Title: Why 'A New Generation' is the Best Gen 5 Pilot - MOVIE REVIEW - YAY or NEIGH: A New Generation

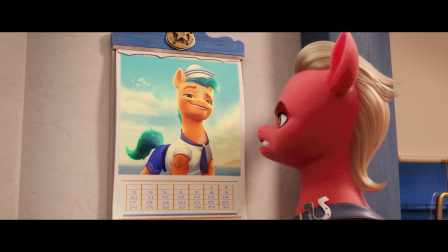[12:20] Sure, he's got a perfect mane, shredded abs, paid off mortgage.
I seriously don't understand Sprout's sudden dislike of Hitch.
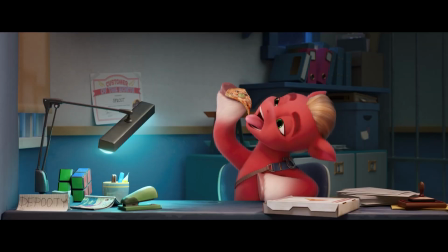[12:28]
He offers him a chance to investigate the world with him, but he declines just because.
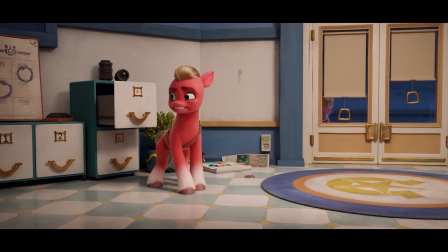[12:33]
It would have been the perfect time to redeem Sprout by allowing him to explain his motives or fright to Hitch, but no.
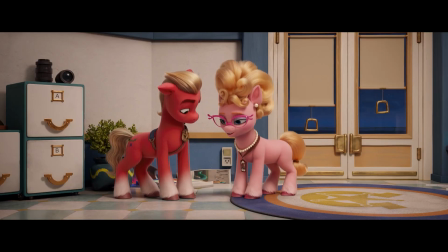[12:40]
Why should I care about him becoming the sheriff when everything he does is lacking depth to support his level of reasoning?
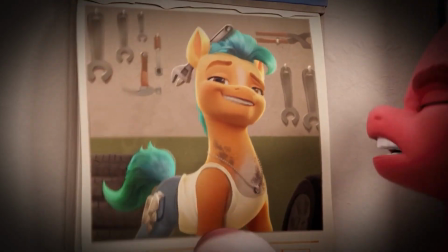[12:46]
But damn, give me that Hitch calendar! Say no more now, what I mean, nudge nudge!
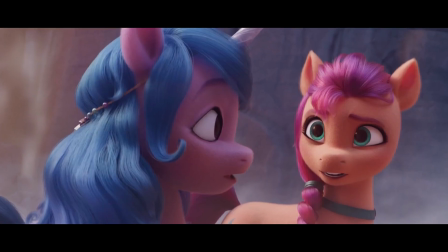[12:52] You do know Pegasi can steal your luminescence, don't you?
Was that a secret reference to Rainbow Factory?
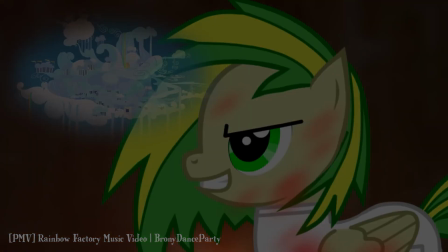[13:00]
Okay, I'm now a little disturbed.
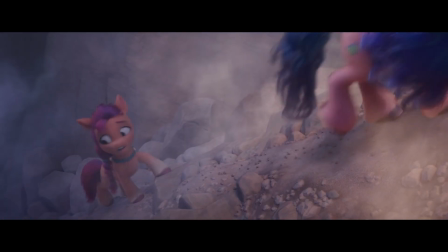[13:05]
The spooky section of an unknown figure chasing after the girls was cool to include, especially coming off the notion that the Pegasi are bad news.
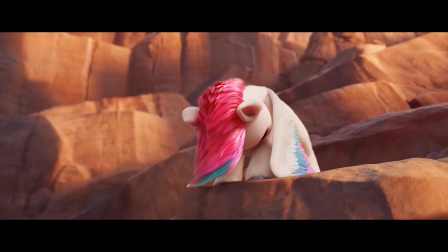[13:14]
This is when we get introduced to Zipperina. Wow, Zipp has got to be one of my absolute favorite characters in this movie.
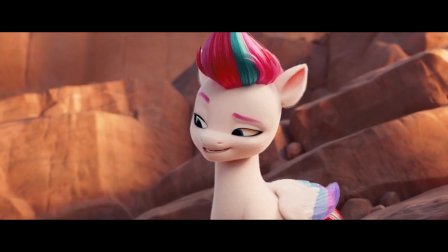[13:22] Okay, well this day just got a whole lot more interesting.
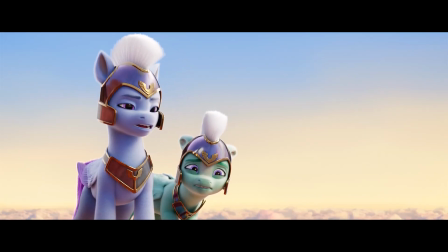[13:24]
After Zipp flies away, the interaction between the two royal guards was amusing, and it was gratifying to see the tennis ball getting its usage.
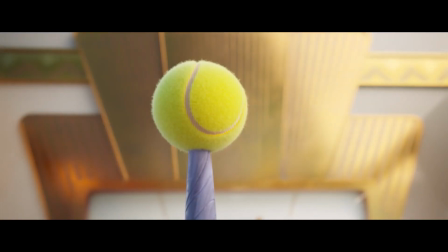[13:33] Fine, I've got this.
I laughed so hard at this moment.
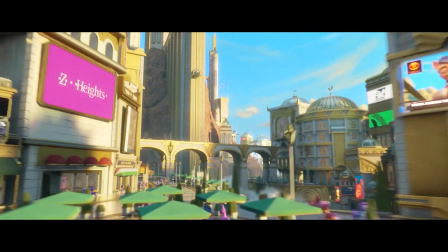[13:39]
And then we get to properly see Zephyr Heights.
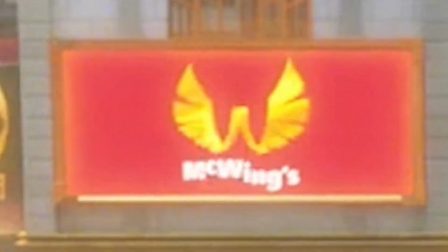[13:43]
These establishing shots were magnificent, but seeing all of the parodied brands took me right out of the immersion.
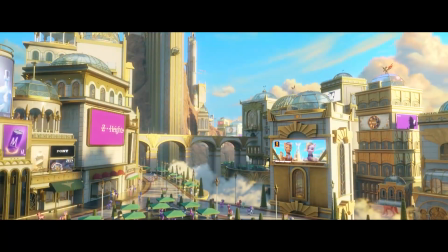[13:49]
I understand that this stuff may be fun to some people seeing it on screen, but to me, I'm not really a fan of it.
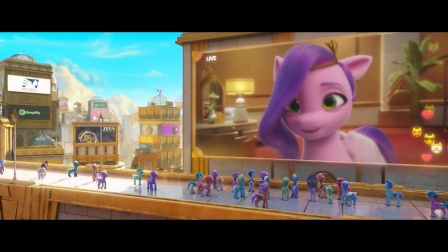[13:55] Boring!
Other than all that rubbish, the design of the whole location was visually appealing.
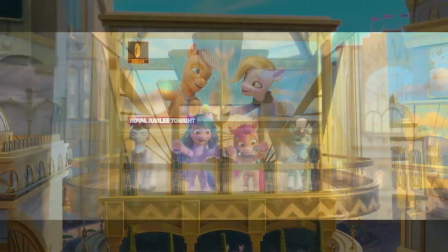[14:01]
The overuse of warm colors and metallic textures show in detail the environmental advancement of Pegasi.
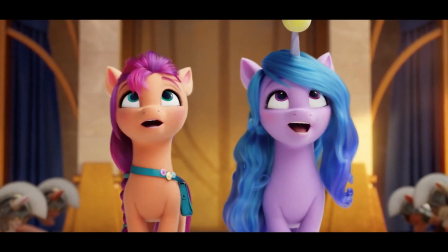[14:07]
The pup getting mistaken for the queen was chuckleworthy, and I always love Queen Haven, Pip, and Zip's entrance.
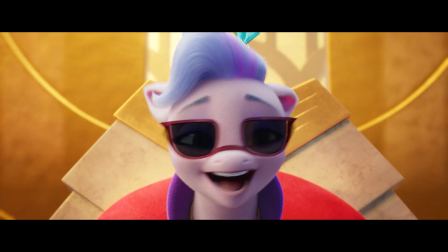[14:18]
I can't deny but think that Rarity was an inspiration behind Haven's character,
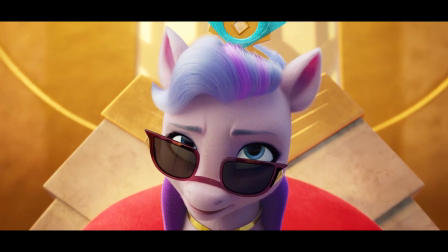[14:23]
looking and behaving sophisticatedly while addressing the guards unimportantly. No pony must know they're here. Check it out, Pipsqueaks.
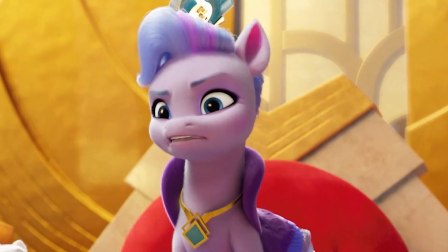[14:32] live from the castle.
What the fuck? What a way to make everyone unexpectedly afraid, Pip. I have to be honest, Pip is irritating in her first scenes,
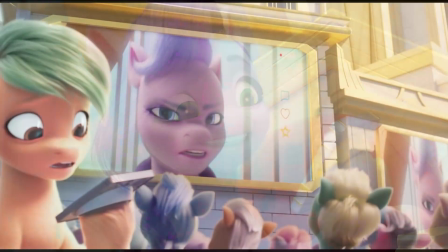[14:42]
mainly caring about her online reputation without any regard of the real damage she'd make in the process.
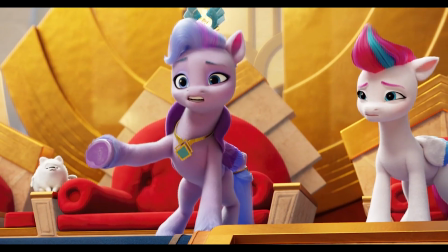[14:48] And confiscate the book! What? No!
When Haven confiscated Sunny's journal, it felt a little underwhelming.
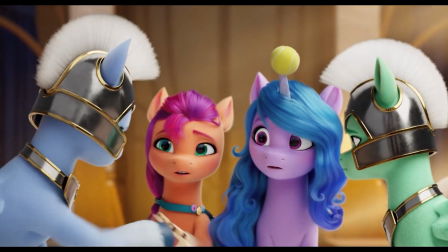[14:56]
Not a single bit of struggle from Sunny when the guard took it from her and began reading it?
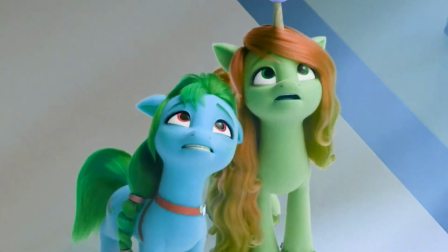[15:01]
She gave it up too easily.
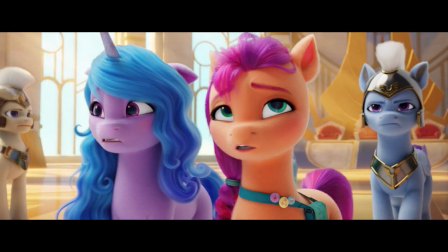[15:06]
We then get quite a humorous cut from Sunny and Izzy being captured to Sprout sticking his face on hitches.
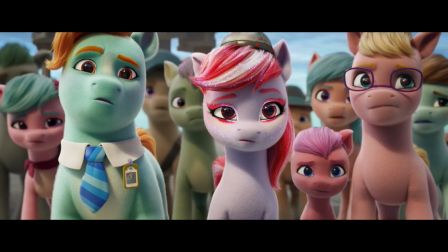[15:13] Citizen!
Okay, that was genuinely funny.
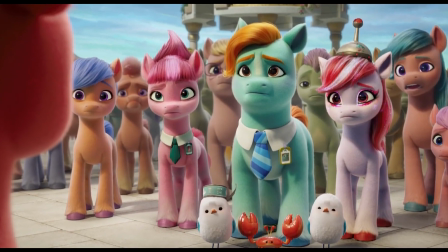[15:17]
Just as the citizens demand answers for what's going on with Hitch being gone,
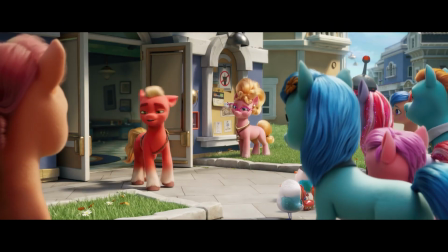[15:22]
Sprout immediately shows off dominance with his corrupted way of thinking.
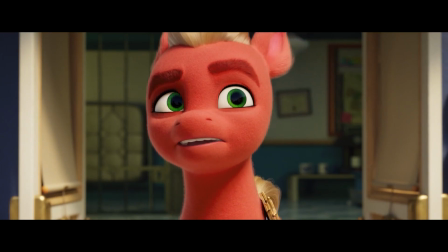[15:27] Unicorns could come back. They could even bring the Pegasi. We are all in danger.
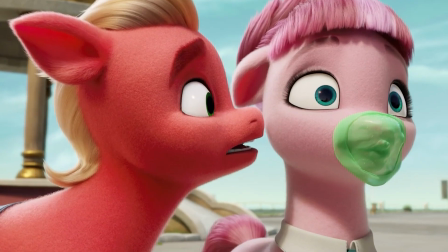[15:32]
This leads into the third song of the film.
Danger, danger. And dearie me, it's astounding.
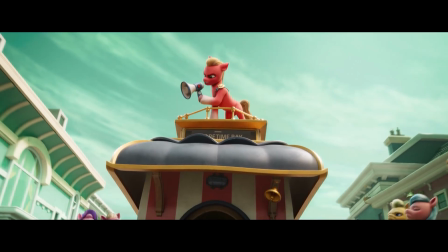[15:41]
The lesser amount of saturation was a lovely touch to show off Sprout's threatening aura,
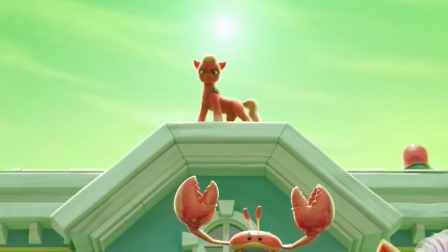[15:47]
and here, he actually feels convincing as a powerful figure.
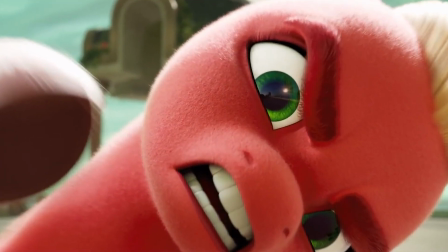[15:51]
He's a little disturbing in this segment, in fact.
If you follow my orders brainlessly.
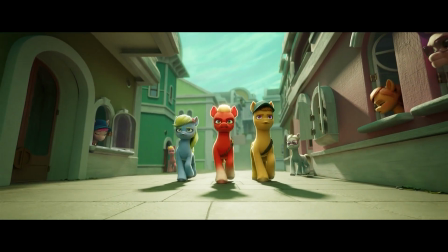[15:58]
That strength in numbers message was appropriate, and I will always love a good villain song.
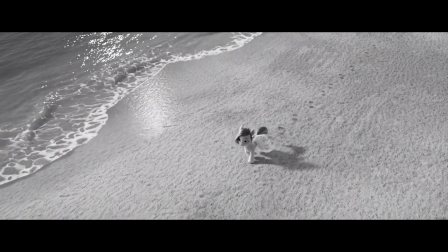[16:04]
Oh, heck yeah!
This princess smells so good, you perfume la pipe.
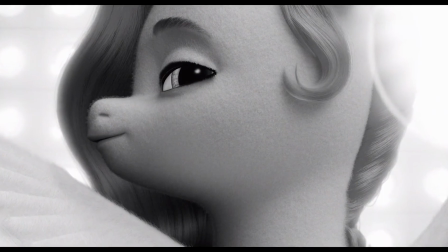[16:09]
The placement of Pip's perfume advert was rather strange. I have no idea why this is even in here.
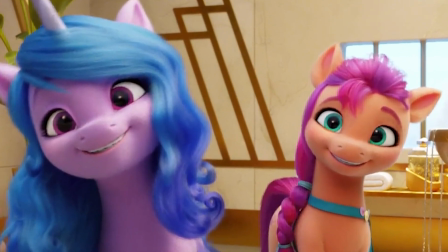[16:16]
Seeing the Lux Dungeon in its entirety was priceless. It's almost like something out of Wreck-It Ralph.
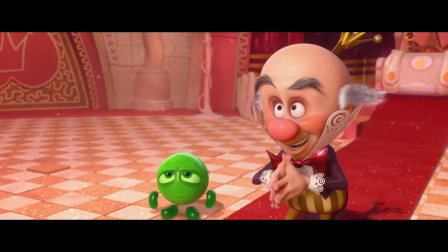[16:22] I'll lock you in my fungeon. Fungeon? Fun dungeon.
Or She-Ra.
This is your prison?
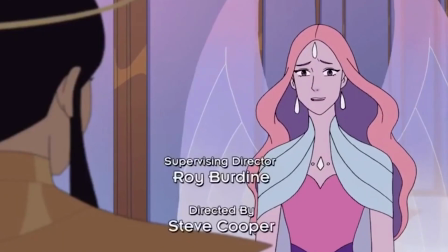[16:28] Technically, it's the spare room. We removed the cushions. Most of the cushions.
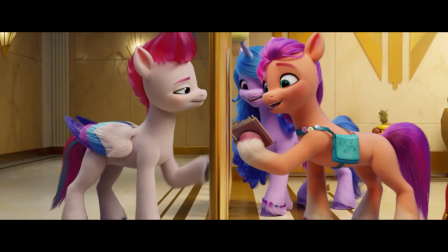[16:34]
Zipp then comes along to have a talk with the girls, and I loved this single shot of the three of them.
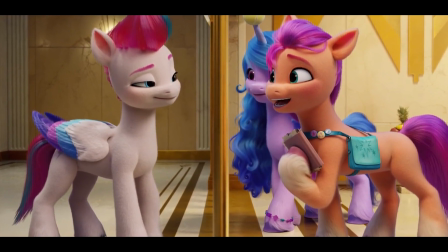[16:39]
The dark and lit halves of the corridors separated by the Lux Dungeon bars were wonderful.
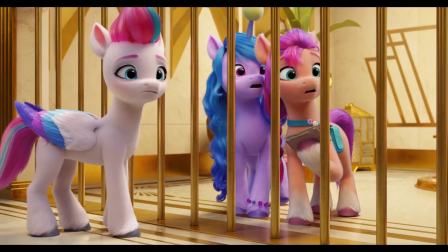[16:45]
Zipp is enveloped in the light, giving the impression that she's another glimmer of hope to join our heroes.
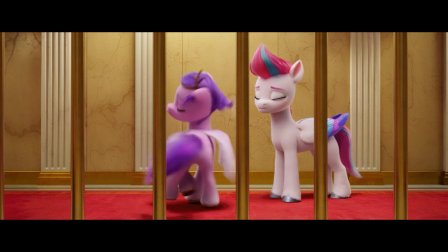[16:50] It's not fair, but that's just the way it is. If there was some way we could teach the citizens to fly, you know we wouldn't a wingbeat.
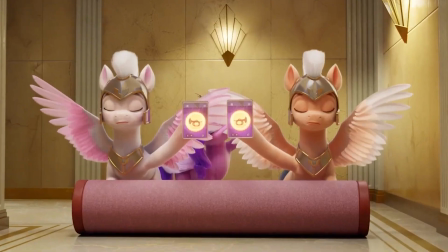[16:57] Spare me your overblown ego!
Pip's arrival bugged me so much.
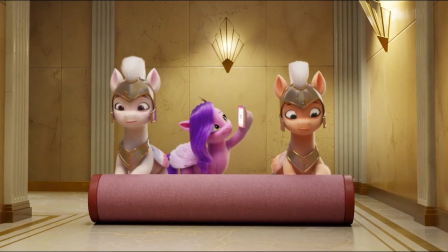[17:02]
It's the fact that the only reason she visits the Lux Dungeon is so that she can do it for the content.
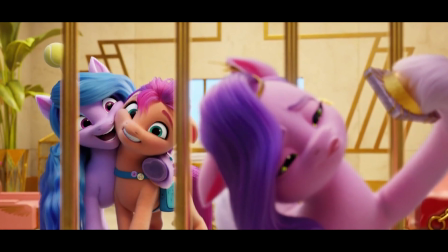[17:08] Then why are you here? For the content.
Doing it happily without any remorse for the prisoners just made me groan.
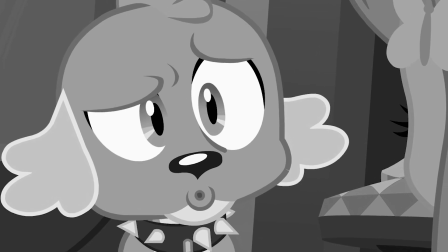[17:15]
Then Zipp releases Sunny and Izzy, and I was left completely baffled by how easy it was to let them out.
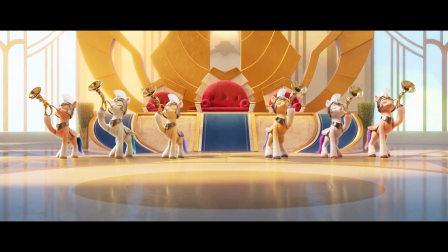[17:22]
Was there really not any security guarding the cell, or maybe could have the touch only worked for the guards?
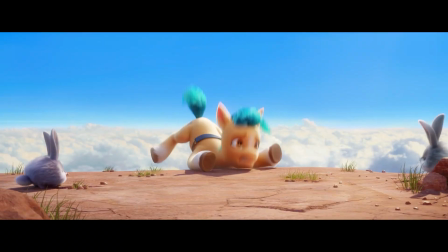[17:28] Nobody breaks the law on my watch!
Next scene turns out that Hitch has been following Sunny's tracks ever since we last saw him in Maritime Bay.
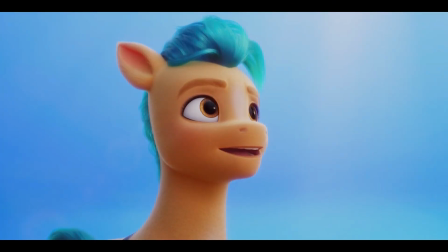[17:37]
His show-off tomfoolery with the bun buns leads to quite possibly the best shot in the film.
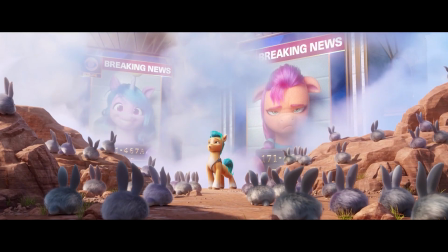[17:43] No trail too dangerous, no clue too small.
Oh boy, where do I start?
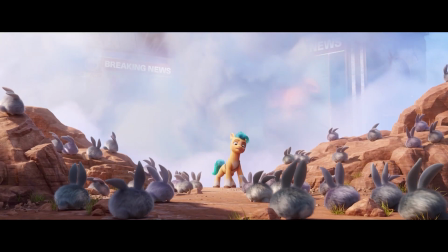[17:49]
Hitch comedically expressing his desire of catching Sunny and Izzy in a wide shot before
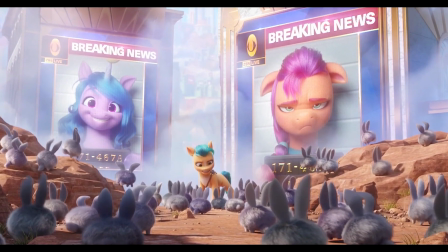[17:55]
the clouds shift apart to reveal all of his answers produced so many laughs out of me.
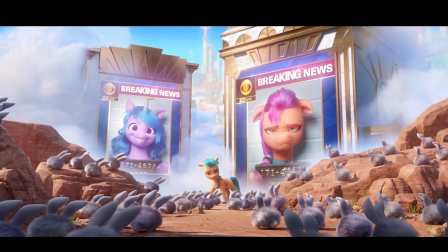[18:01]
The gigantic size of the buildings behind Hitch renders his appearance being harmless as a threat,
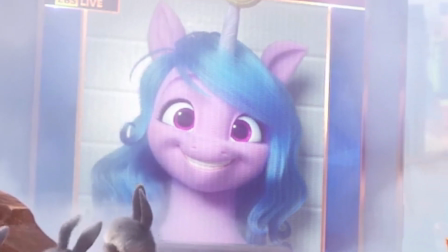[18:08]
and I love how Sunny and Izzy show different expressions in their mugshots.
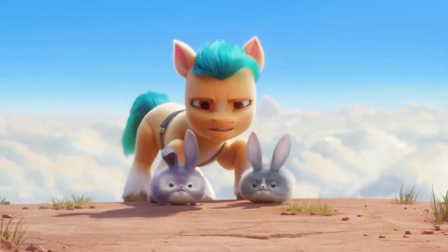[18:12]
The bunnies were only an adorable addition to the segment, which I truly appreciated.
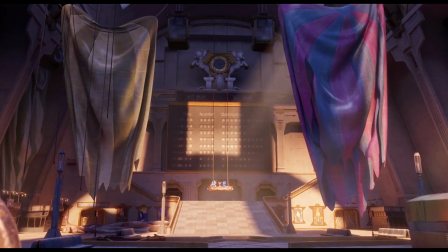[18:18] Thank you.
Zipp then takes Sunny and Izzy to an abandoned train station, and this was a bit emotionally hitting.
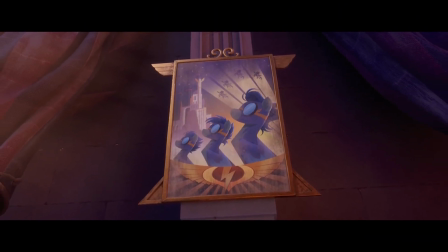[18:26]
Even a poster of the Wonderbolts gets shown, and the nostalgia in me exploded.
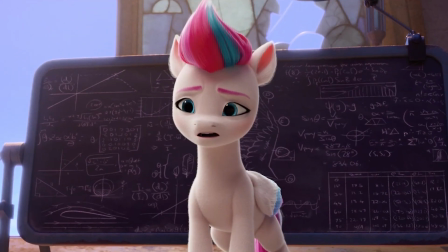[18:31]
Seems that the makers have watched Jurassic World before, but then this throws a massive spanner in the works.
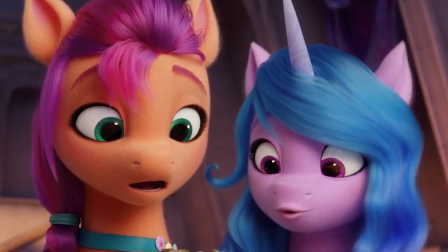[18:38] When did this place get built? I need answers.
To be honest, this whole section of the film is a big question mark that demands answers,
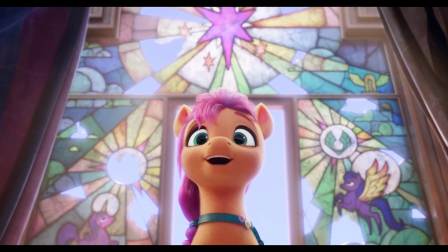[18:47]
and it's such a shame that we hardly get any acknowledgement of that fact.
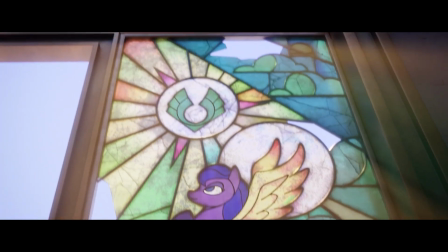[18:51]
We only have Twilight's cutie mark and the species crystals on the stained windows to go off of.
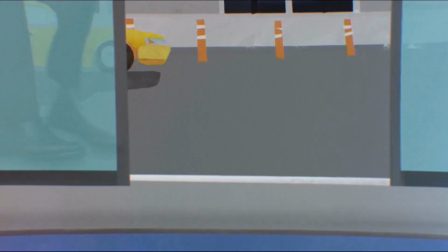[18:57]
It's a shame.
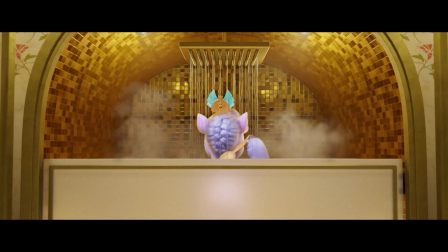[18:59]
As Sunny, Izzy, and Zipp discuss how they will plan to steal Queen Haven's crown, what occurred next confused me somehow.
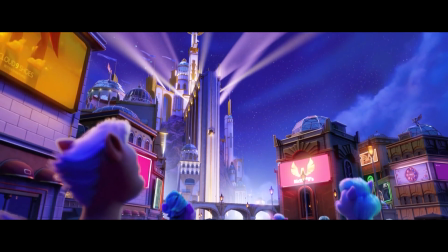[19:07]
It was nice to get a James Bond-style montage of clips of what the girls intend to do to make sure they succeed, but that was legitimately it.
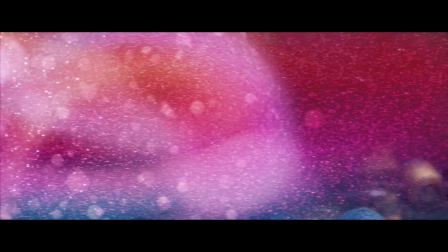[19:15]
I was half expecting the montage to be an imagination of what they were thinking in the station beforehand,
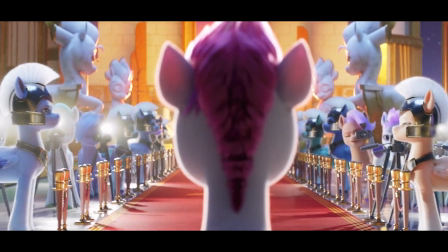[19:21]
and then we get a full segment of them actually doing the stuff. It feels moderately cheap and rushed to cut out what the audience wished to see. I hear you paid our guests a visit.
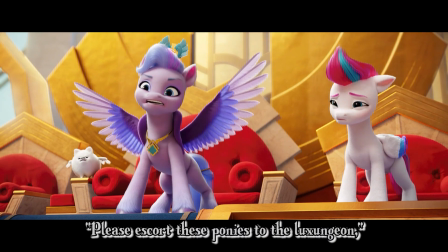[19:32] But didn't you say you would pay them a visit too earlier? Please escort these ponies to the dungeon until I can question them properly!
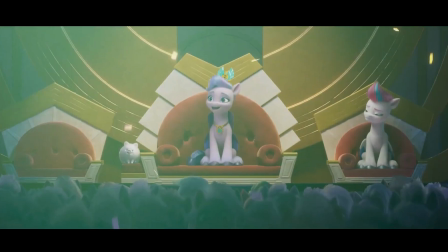[19:40] What?
Then Zip's performance got underway and the fourth song, Growing Up Kinda Love,
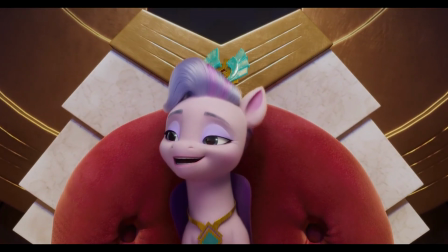[19:46]
came through, and my, this whole scene is tense.
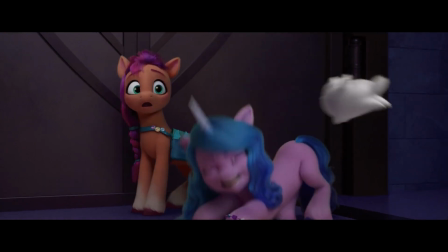[19:52]
Sunny and Izzy attempting to escape with the crown as the dog pursues them viciously, along with Hitch, who manages to find them at last.
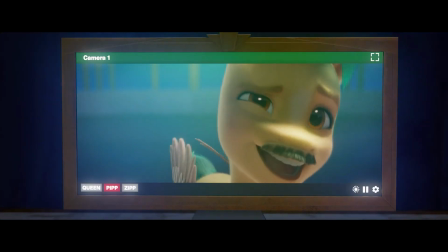[19:59] When stuff that I love, you like why, I'm like what?
Hitch in the spotlight was a hilarious intermission,
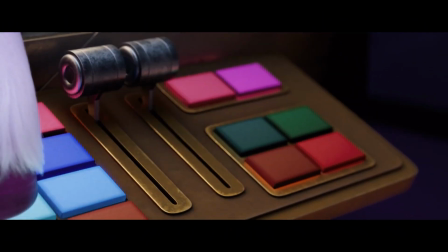[20:06]
and the blaring music playing above the apprehension that gradually ramps up was
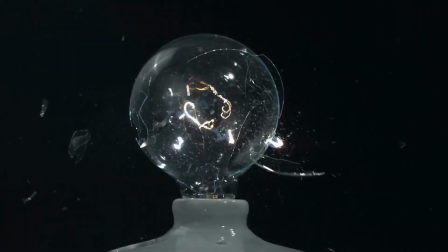[20:11]
unnerving before it reaches rock bottom when Pipp gets exposed with strings.
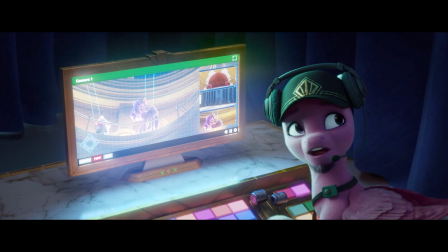[20:19]
Take the song out of the scene and it's actually quite beautiful,
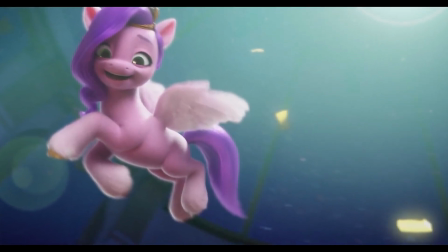[20:23]
encouraging the listeners to not be afraid of whom they are, symbolized by this lyric.
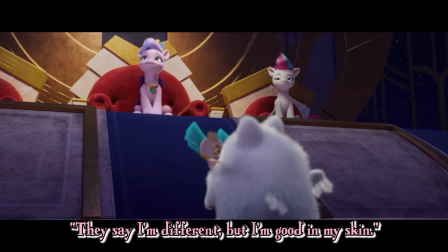[20:28] Yeah, they say I'm different, but I'm good in my skin.